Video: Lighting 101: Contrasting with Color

What's up guys, Matt from the A-Team here, and you're watching 4-Minute Film School.
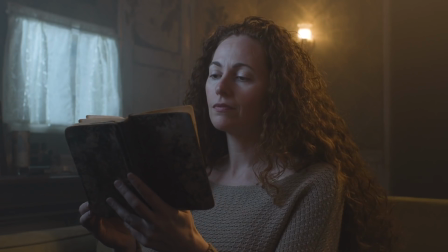3s
Today, we're gonna go from this to this, and from this to this. We're talking color contrast. Let's go.
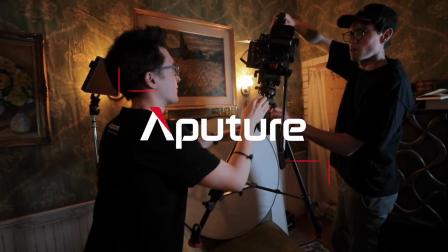One of the key aspects of cinematography is guiding the eye. This is why contrast is super important.
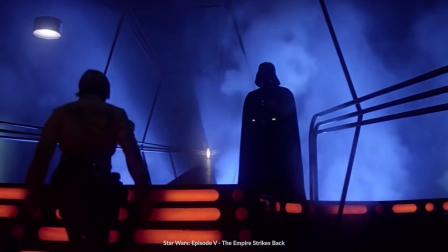23s
When you create differences in your image, it allows your eye to look at different areas of the frame more selectively. This is most easily seen in the brightness versus the shadows of your image. But you can also easily achieve this with the color of your set.
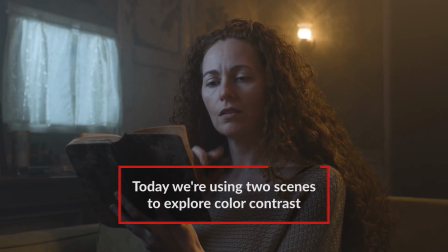35s
Today, we're shooting two different scenes using different color combinations of light, on a low budget and on a high budget, in order to figure out what color contrast does to your shot. Let's go. Now, you might think we're in my grandmother's house, but in actuality, we're in a studio, Justin Jones's studio, as a matter of fact.
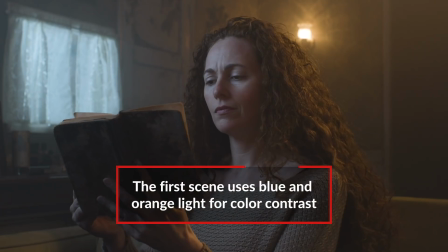53s
The first scene we're shooting is a daytime interior, and we're creating color contrast by mixing blue and orange light.
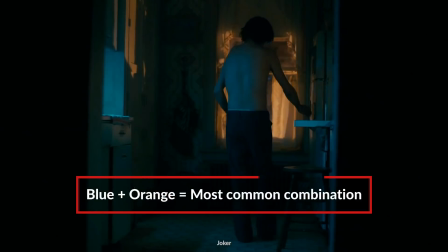59s
This is one of the most common Hollywood techniques, and now you'll see it in pretty much every movie you see.
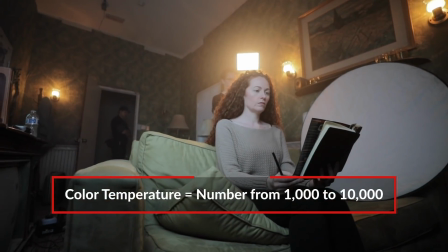64s
The way you get blue and orange light is by using different color temperatures. Color temperature is really just a number that represents a warm orange color to a cold blue color.
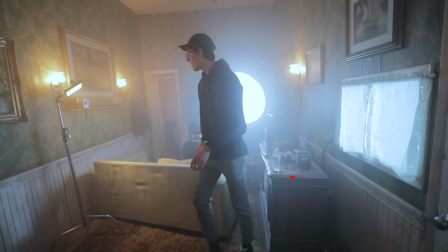73s
A 3200 Kelvin looks relatively orange, while a 5600 Kelvin looks pretty blue. You see this combination a lot because these are the two most common colors in our everyday lives.
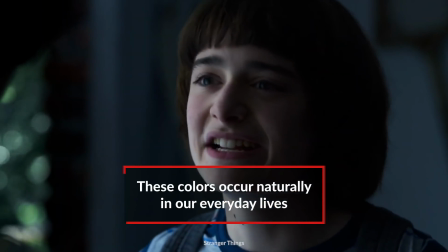83s
Sunlight has a relatively blue color to it for most of the day, while lights inside your house are typically a warmer, oranger color.
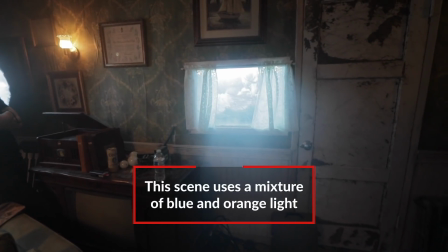90s
For this scene, we're using blue light coming through the window to act as daylight, while orange light acts as a lamp inside our set. But the thing you have to keep in mind is what color temperature you had set your camera to.
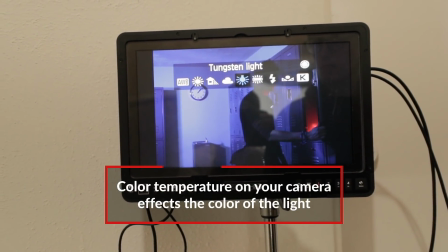101s
Setting your camera to, say, 3200 Kelvin will make your orange lights appear white, while setting your camera to 5600 Kelvin will make your blue lights also appear white.
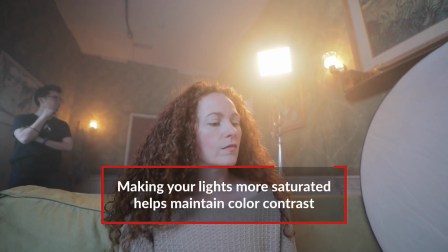110s
But there are two ways of getting around this. The first way is to make your orange lights super orange, or to make your blue lights super blue.
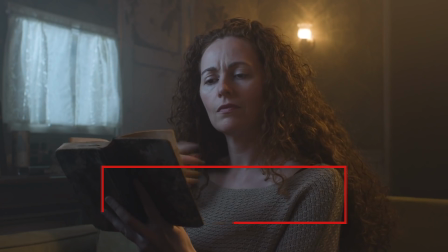117s
That way, when you balance your camera towards, say, the orange lights, your blue lights will retain its blue color while the orange lights still look orange.
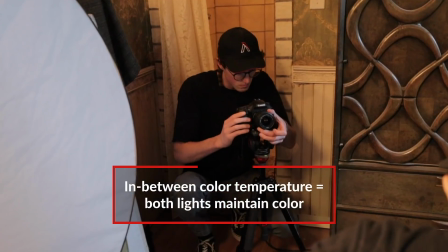124s
The other way is to set your camera to a color temperature that's in between the two colors. Something like 4300 Kelvin.
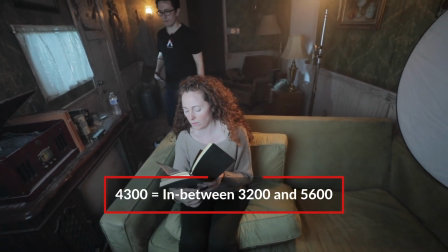131s
That way you retain some of the blue in your blue lights and some of the orange in your orange lights. We have legit tungsten lights, and that was a nice foundation to how we're gonna light this scene.
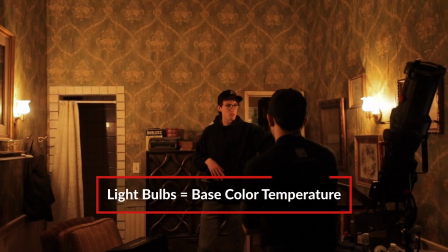141s
Whatever color temperature these lights gave off is what we had to work with.
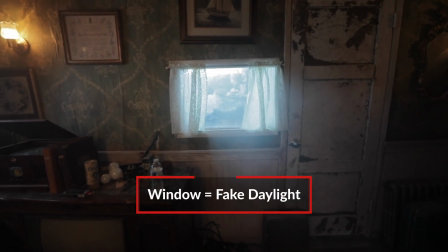145s
Now you might think this is real daylight, but in actuality we just wanted to simulate real daylight by adding a little bit of blue into this warm room.
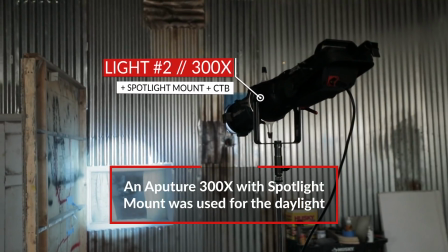152s
And we're just using a 300X with the spotlight mount. One thing to know about the 300X is it's bicolored.
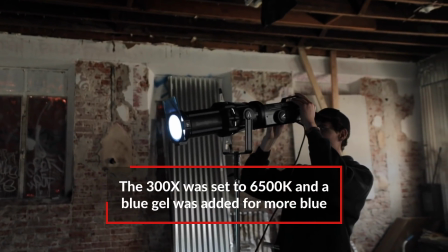159s
We have the light set to 6500 Kelvin, but we noticed the color wasn't blue enough, so all we did was add a gel to get the blue we were looking for.
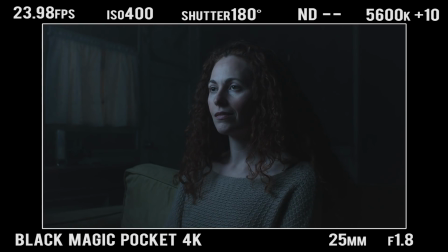167s
So for our key light, we wanted to emulate the same type of sunlight coming through our previous window, and as you can see, we don't have another window.
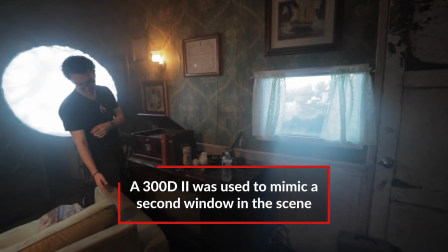174s
So we used a 300D Mark II with a soft blue gel to emulate that same light quality.
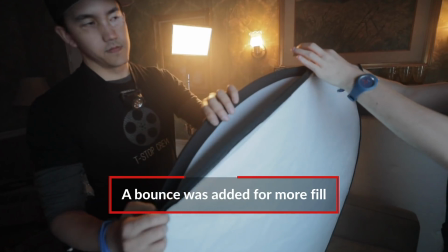181s
We noticed our scene was a little too contrasty looking, so we wanted to add a subtle bounce coming from our key, hitting the bounce onto our talent.
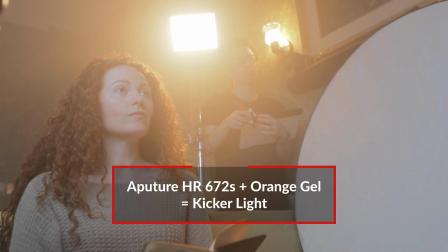189s
And lastly, we have our kicker light, which is set to a tungsten gelled light. This is to emulate the same practicals that were around our set.
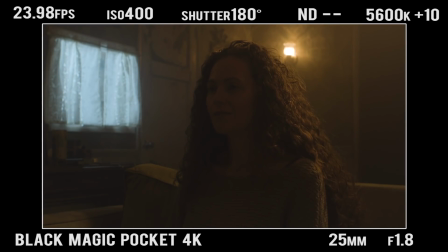196s
And all this does is serve as a kicker for our talent. So let's see that whole scene put together.
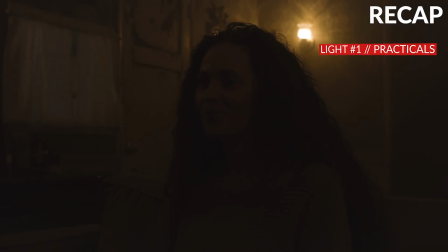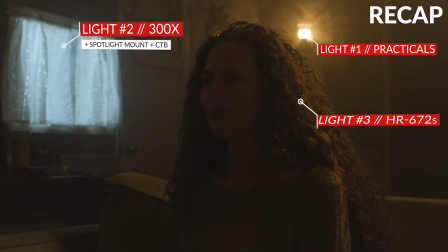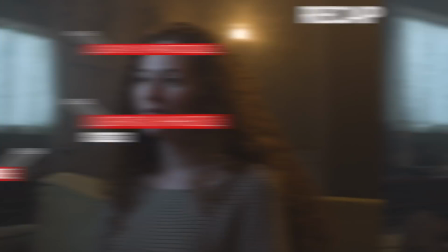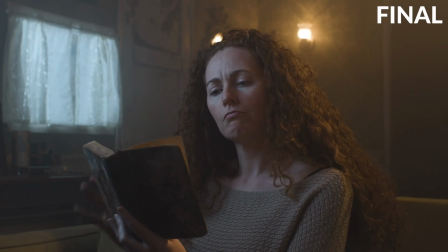So what do you do if you're on a budget?
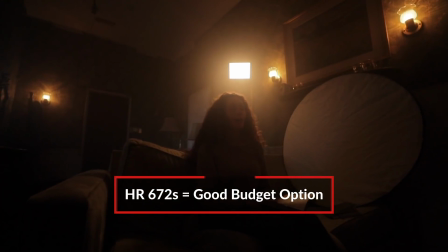224s
Well, we still have the 672 acting as our edge light, and it's also giving off the same color as our practicals.
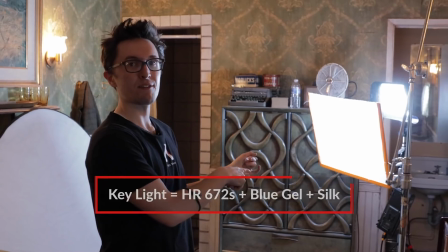231s
Moving on to the key light, we have a 672 with a blue gel taped on top.
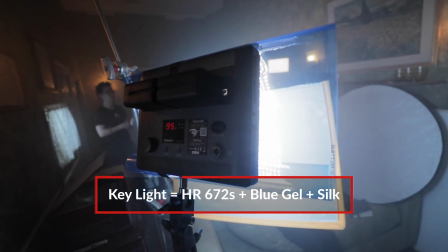237s
We still wanted some form of diffusion, so we added silk.
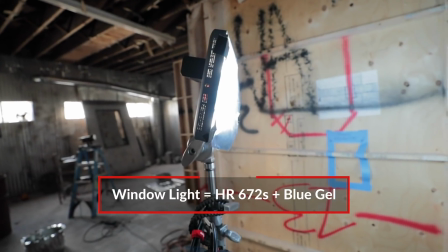240s
Moving on to our window light, we didn't need any sort of diffusion, we just have the bare light outside, taped with a blue gel.
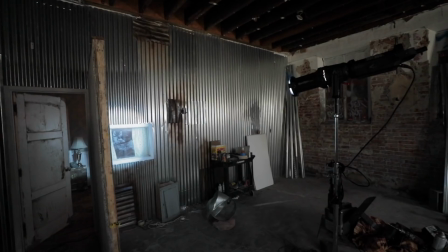247s
We did, however, make sure we moved the light closer to the window compared to the spotlight. Let's take a look at that.
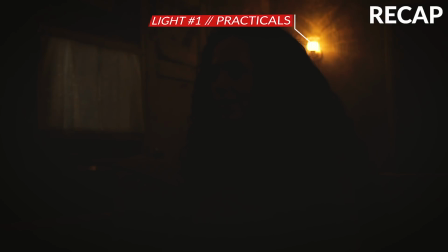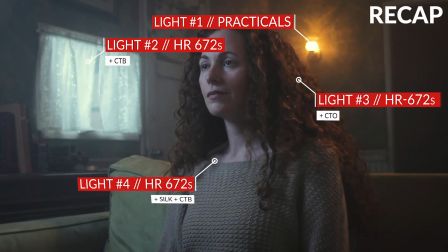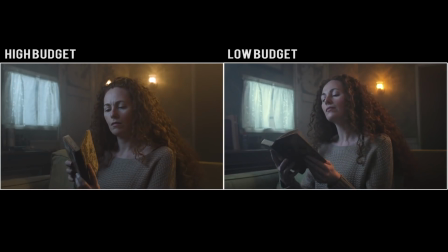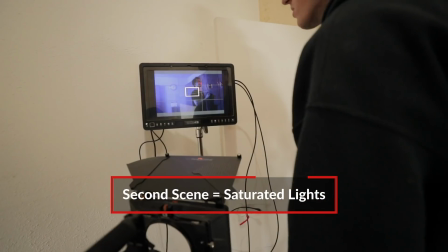280s
For the second scene, we're shooting primarily with gelled lights. For colors outside natural color temperatures, you need to use gels.
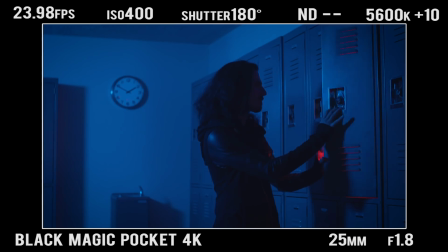288s
In this scene, we have a person in their locker room, and they've just discovered something glowing from their locker.
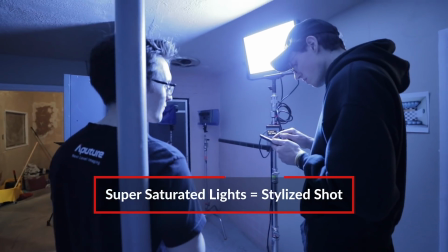292s
We knew we wanted to be stylized with this shot, and we wanted the colors to be super saturated. And blue light's cool, right? Except there's no depth to this shot. There's no contrast. In fact, if you put a blue filter in front of your camera, you would have gotten the same thing. So we wanted to change one of the lights to be a different color to add some contrast to the scene.
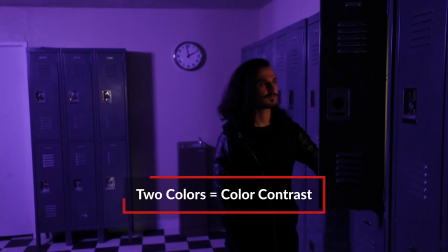310s
When you're shooting with different colored lights, you can really make it whatever you want. However, there are some color combinations that look really good, like yellow and green, reds and blues.
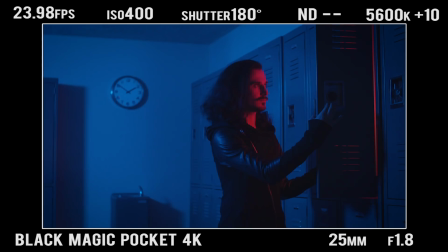320s
For this scene, we chose to use red and blue light. We chose to have the room be primarily blue and the locker to be red.
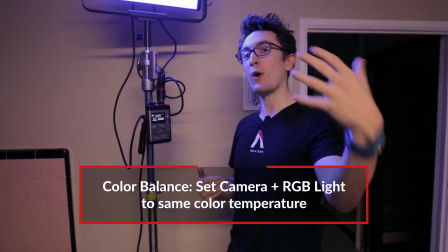326s
So when using RGB lights, one nice way to work with the camera's white balance is to set this light to a regular color temperature.
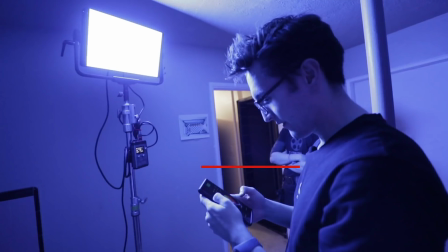333s
In our case, we're using 5600 Kelvin. So the Nova allows us to add a gel on top of that color temperature.
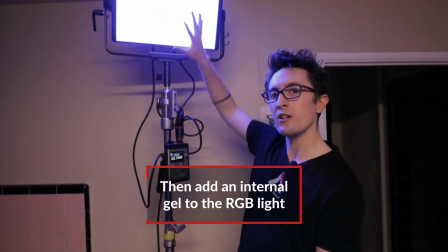339s
In this case, we're using a deeper blue. There's no actual physical gel on the light. It's just something that you can set in the Nova settings.
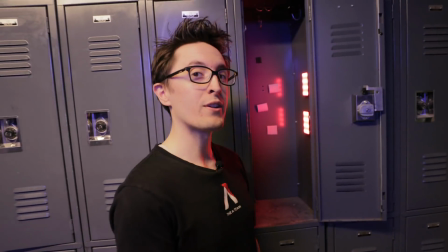346s
It's not a perfect science, but it's a good place to start. Now for our key light, we wanted to use a nice bright red color.
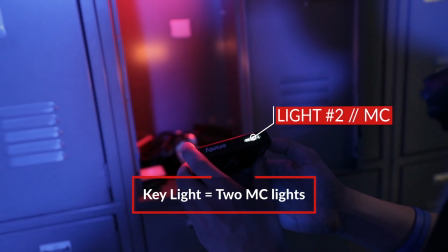353s
And for this, we're using the Aputure MCs. One thing to note about the MCs though is they don't have the gel feature that the Nova has.
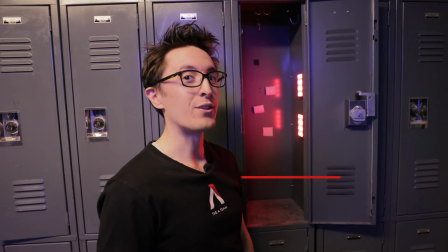360s
So we just kind of eyeballed it and used the Stylized link in the color picker. One super handy feature the MCs offer is the magnetized backside.
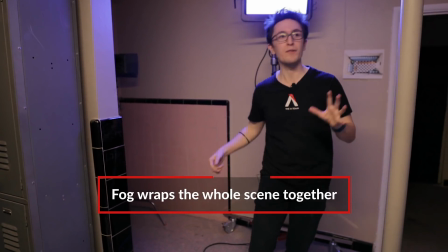368s
Now one thing that brings the entire scene together is fog. We filled the entire room with fog just to give it that nice cinematic quality. And without further ado, let's take a look at that RGB color contrast.
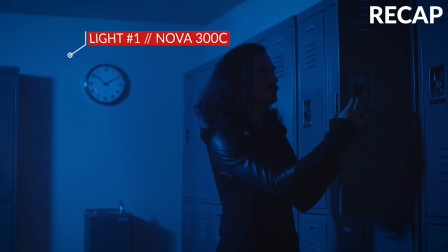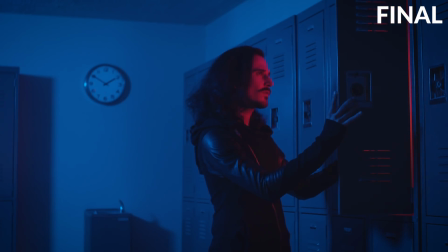Okay, say you want to use color in your films, but you don't have any RGB lights. Well, now there's a lot of cheap RGB options on the market.
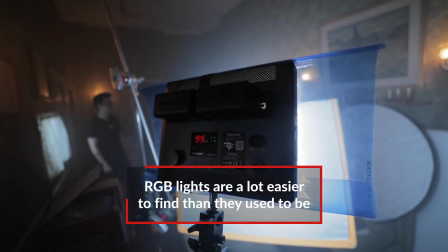400s
But for a long time, RGB lights weren't all that easily accessible. Instead, we're doing it the old-fashioned way.
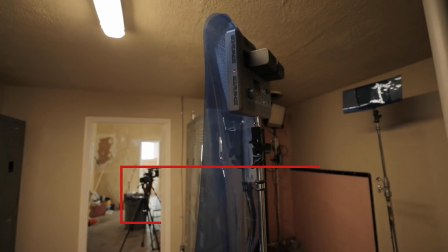407s
We're putting gels on our lights. To replace our Nova, we used a 672.
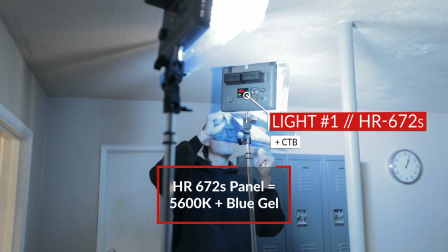411s
Really, you can use any light panel. This one is set to daylight, but to make it even more blue, we added a blue gel right on top.
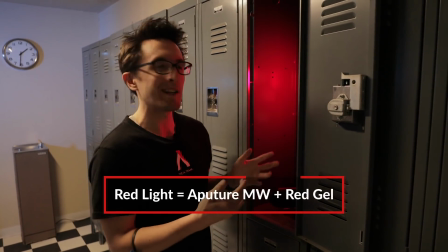419s
And then for our red light, we just used any other small little LED panel.
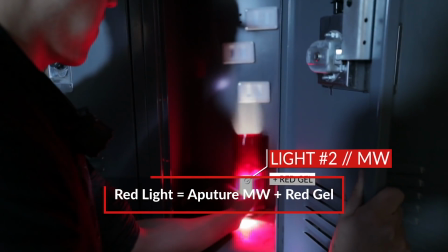424s
In this case, we are using the Aputure MW.
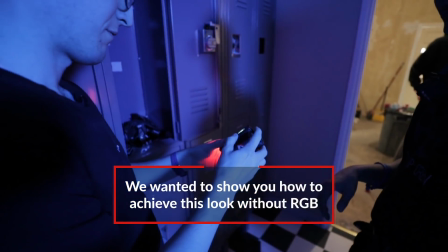427s
While the MC is a very affordable RGB option, we wanted to show you how you can achieve that same effect without an RGB option.
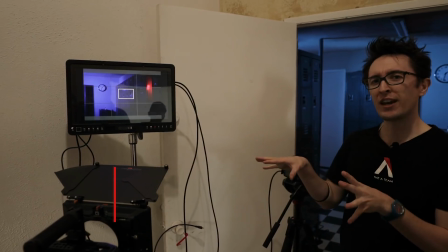433s
We just used red gel. So in terms of cameras, we're using the Canon 7D.
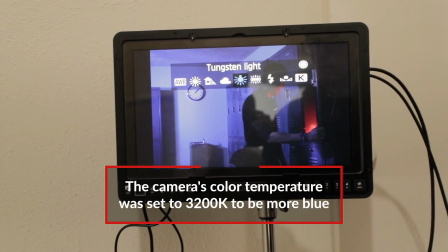438s
So in this case, we set our camera to 3200 Kelvin for our white balance, which really made the blue even more blue.
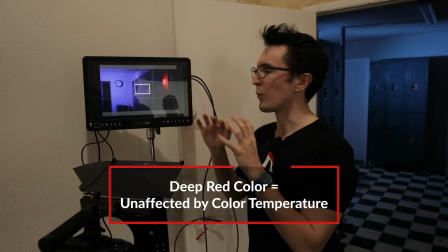445s
It really makes it pop. The red gel is already pretty intense, so the white balance set to 3200 Kelvin isn't going to affect the red all that much. Let's check it out.
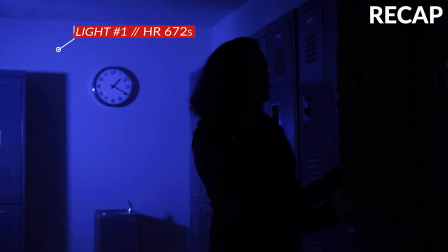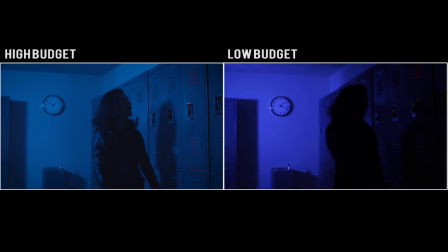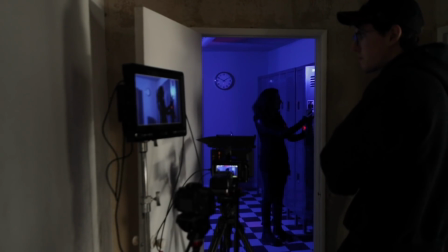480s
Alrighty, let's recap. When using color contrast in your scenes, there's three main things to keep in mind.
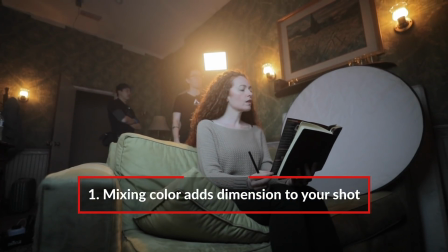486s
Number one, mixing the color of your lights can add a lot of dimension to your shots. It's an easy way to make your lighting more interesting without really changing anything.